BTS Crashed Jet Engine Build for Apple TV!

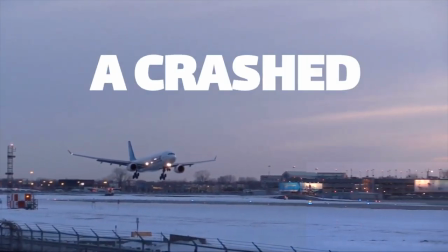(0:00)
Lucky for us, Apple TV couldn't find a crashed A320 jet engine for their show Dear Edward.
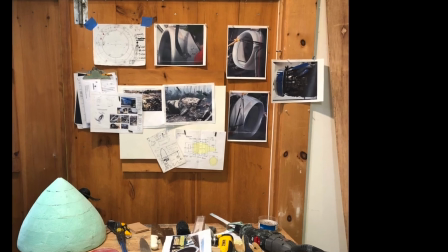(0:07)
So we built them one. To start, we had to do a lot of research about the engines themselves.
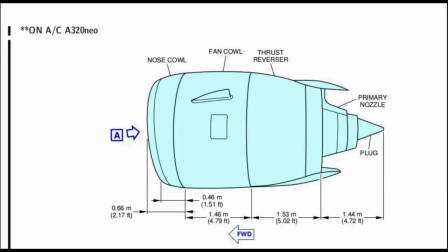(0:15)
The shape of these engines is surprisingly complicated. There's really no symmetrical surface on them.
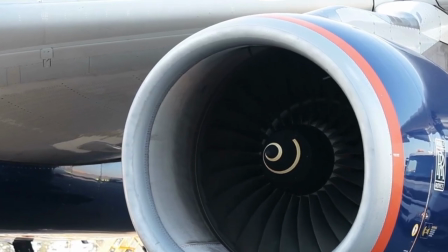(0:22)
The leading edge of the engine, this beautifully rounded, organically shaped cowl, was one of the most important parts.
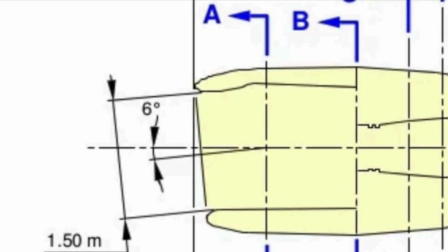(0:29)
If those curves didn't look right, it just would not read as a real engine.
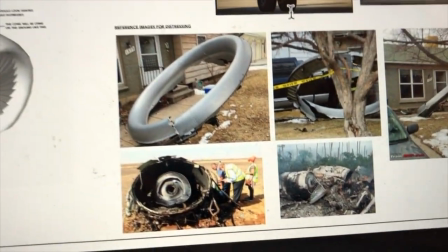(0:34)
And of course there was a lot of studying of plane crashes and plane crash debris.
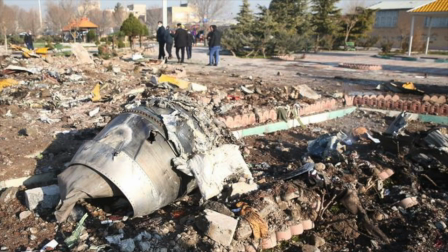(0:39)
If you're trying to imitate something from life, especially like this, the only way to do it is to look at the real thing.
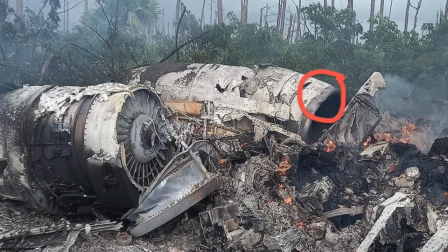(0:46)
There's little details there that just clue it in to being real that you just would never be able to imagine.
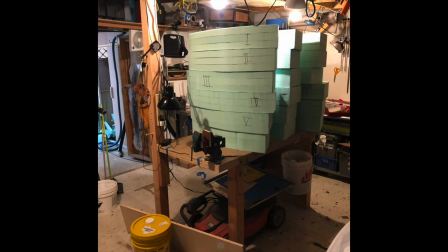(0:52)
For the main structure of the engine, we layered up rigid foam insulation boards.
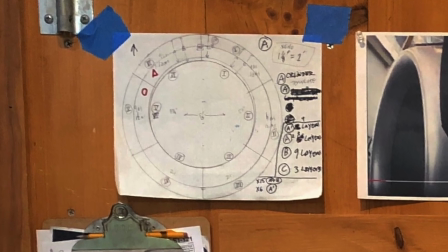(0:56)
I made an accurate drawing which I scaled up and then sliced and then projected each one of those templates onto the boards.
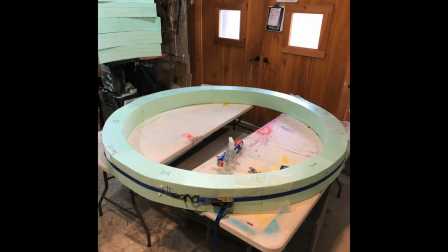(1:04)
We traced them, cut them out and used a system of Roman numerals and letters to identify where each piece went in the glue-up. Right now it looks like a hot tub. Let's go make it look like an engine.
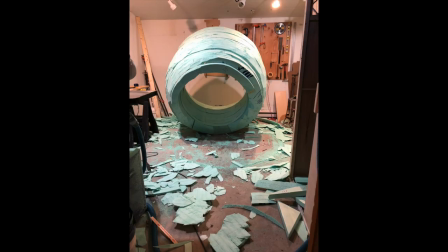(1:21)
As with all of these jobs we're dealing with really tight time frames and limited budgets
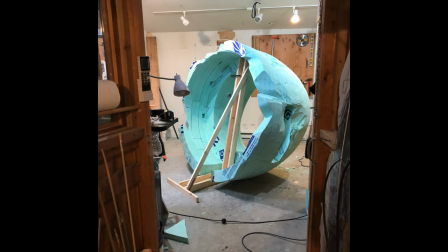(1:26)
so we're often just doing as much as we needed to create the illusion and
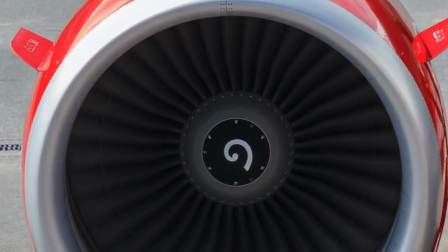(1:31)
these turbine blades were a good example that the real ones are enormously complex
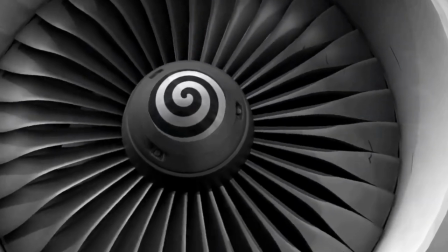(1:36)
they're heavily engineered often they're very curved for our purposes
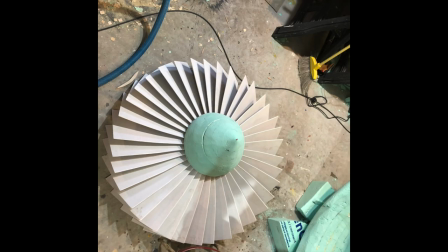(1:41)
we could get away with flat panels of Luan that I painted and made look silver keeping in
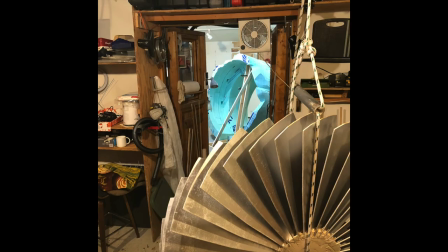(1:46)
mind that all of this was going to get heavily distressed in the end so
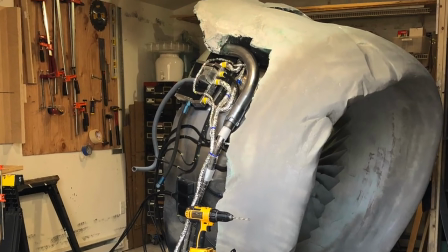(1:54)
for the engine components that were exposed it back to old-school prop fabrication,
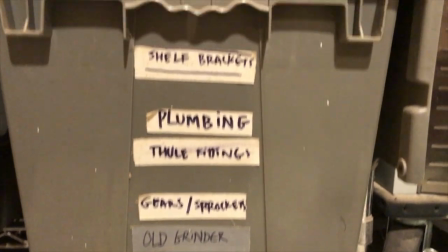(1:59)
you know, just finding plumbing parts and fixtures and tubes and hosing things that we could modify to make look like what the real components look like.
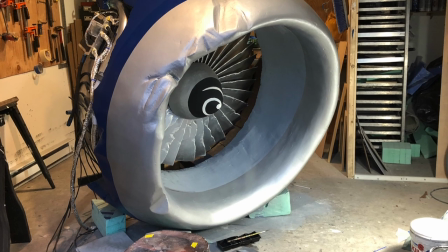(2:09)
To get the look of the damaged exterior just right, we needed to transition some of the areas from the sculpted foam to actual metal.
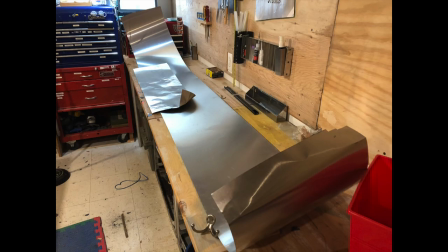(2:16)
To do this we used big pieces of aluminum flashing which we painted and applied a very particular and careful method of distressing.
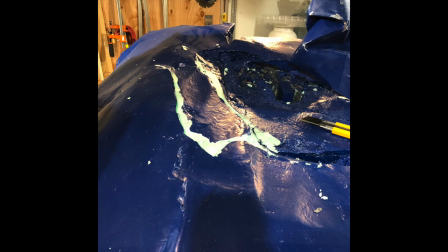(2:28)
Attaching these panels involved cutting into the foam and inserting the edge of the flashing into it.
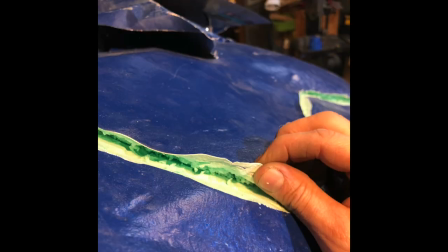(2:33)
The flexible epoxy coating we had used on the body did a nice job of covering the scene.
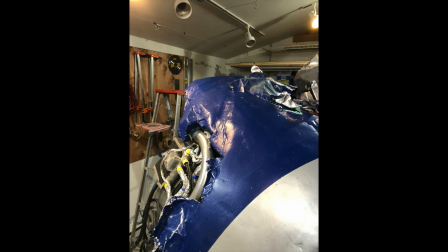(2:38)
After all the finishing details were on this would blend really nicely.
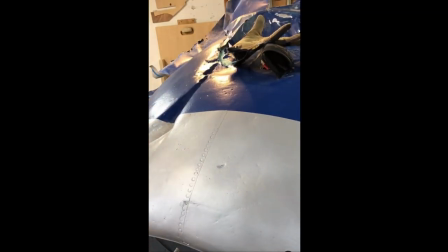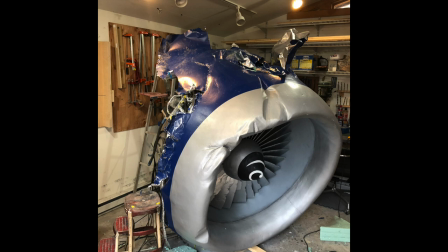(2:47)
Much of the final distressing was going to be left to the art department on set, but I can't let them have all the fun.
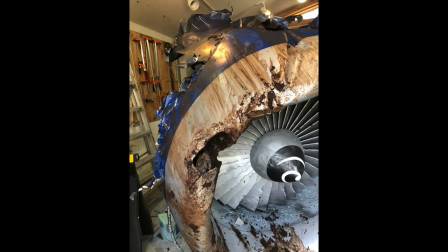(2:54)
So, you know, I added some mud, some bangs and scratches and dents just for good measure.
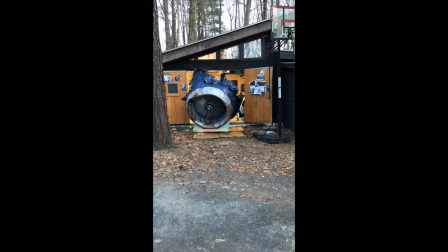(3:03)
Wow so this thing was a highlight of our year for sure and so much fun. I am beyond thrilled with how it turned out. And to top it off we got amazing feedback from our client they felt like we just went above and beyond and I feel the same way. Ready for the next one!